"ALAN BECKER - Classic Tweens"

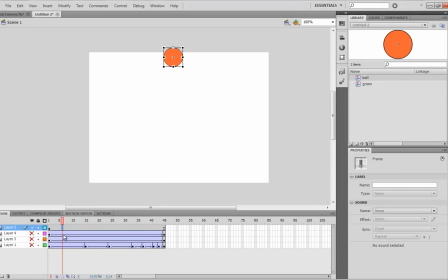747s
So I'm going to hit F6 here, and then I'm going to make it kind of droop like that. Okay? And then
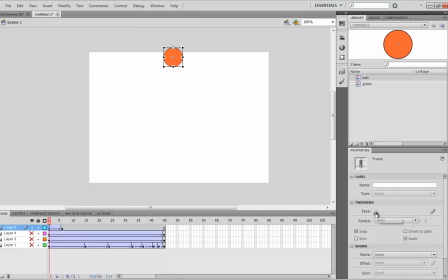762s
I'm going to give it a classic tween and then make it ease out so it slows down as it goes like that. And then I want it to start moving down and then get really narrow.
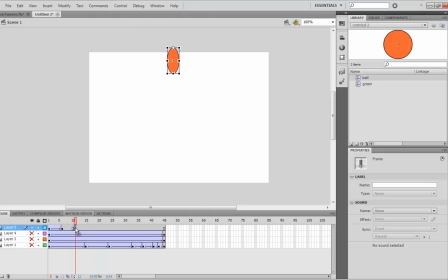781s
And this is going to be kind of fast, so I'll put it here or here maybe. And now I'm going to make it like that. Like that. Now I'm going to give it a classic tween.
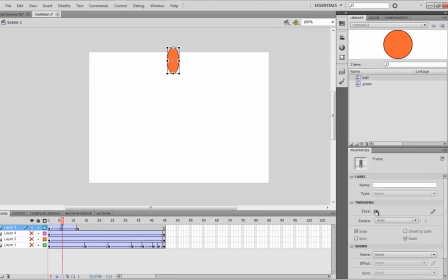796s
And we want it to drop realistically, so we're going to make it start slow and get fast with a negative ease. Yeah, and so we want it to enter the ground. So what I'm going to do, actually, since I want to
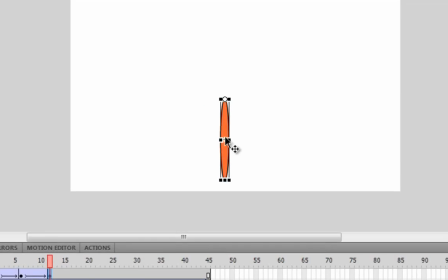815s
change the anchor point from the top to the bottom so that it will shrink down centered on the bottom, an important thing to remember is that you cannot change the anchor point
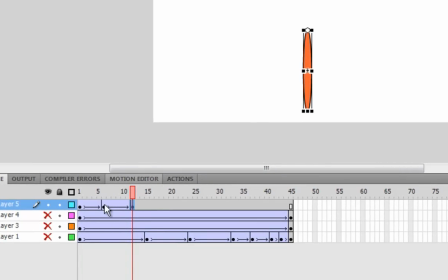828s
in between keyframes if you don't want it to look really weird. So if I were to change the anchor point and then make it shrink like that,
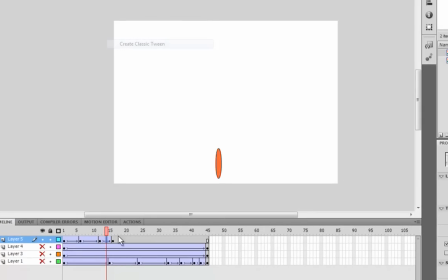843s
which is what I want to do, and then give it a classic tween, what's going to happen? Do. Oh, well, it looks pretty good. But you can see that the bottom is,
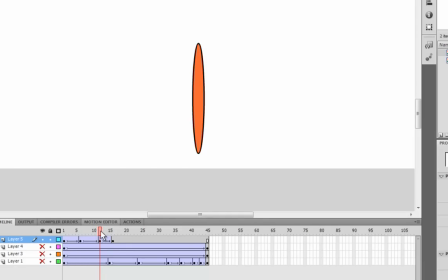857s
it's starting to move a little bit off from where I want it to be. I want it to be higher up, but it's going a little bit too far down. So that was a bad example, but what I want to do to fix that is give it another frame,
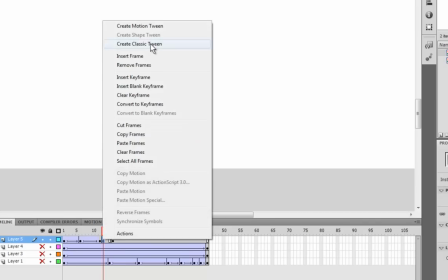876s
and in that frame we change the anchor point. So now, see, the bottom stays the same.
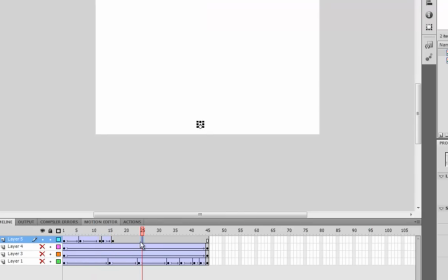890s
And so let's see. Now I want it to expand like a ripple effect. So
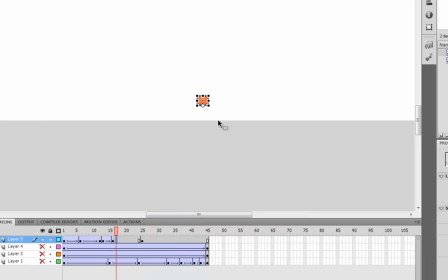899s
Let's see. I want to change the anchor point again. So whenever you're changing the anchor point, you just give it a new frame. And so I'm going to change it and put it here. And we want it to...
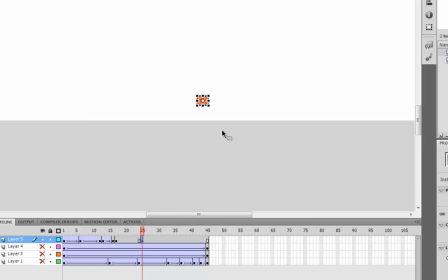912s
Oh, this one has to have the same anchor point too. We want to make it look like a ripple, like that.
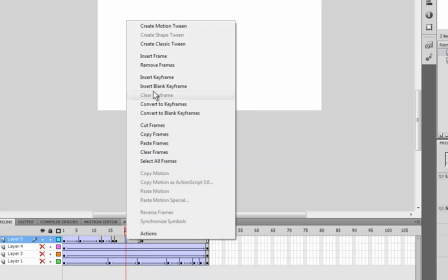919s
Okay? So, create a classic tween.
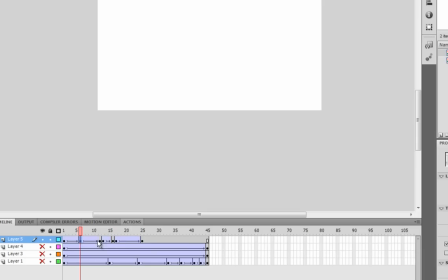923s
And it's going to look like that. So it looks very evenly spaced and gross,
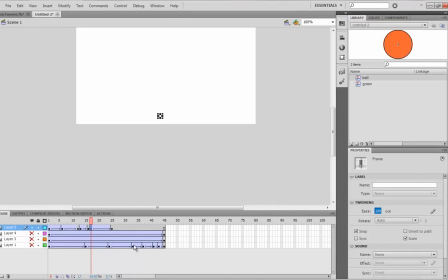928s
so I'm going to give it a positive ease so it looks like really nice, like that. See? Okay, so how do we change the opacity?
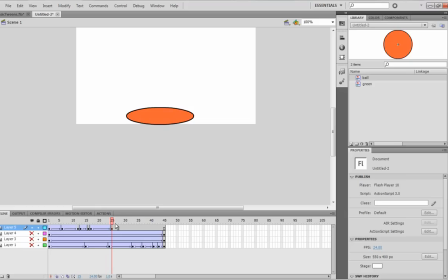940s
How do we change how see-through it is? There is a property on the side panel under properties. If you click on the item, you have to click on the item. If you're clicking on something else, then you won't see it. If you click on the item, there is a thing called color effect.
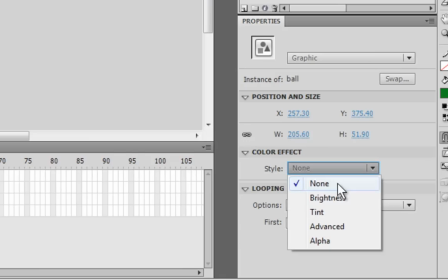960s
And it says style, and you have a choice of none, brightness, tint, advanced, alpha.
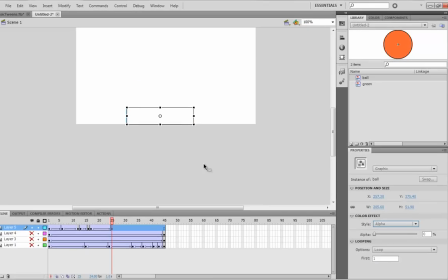965s
We want alpha. Alpha is another word for how see-through it is. So if we change the alpha of the last one to be completely transparent and the beginning one to be completely opaque, it is going to gradually become transparent. See?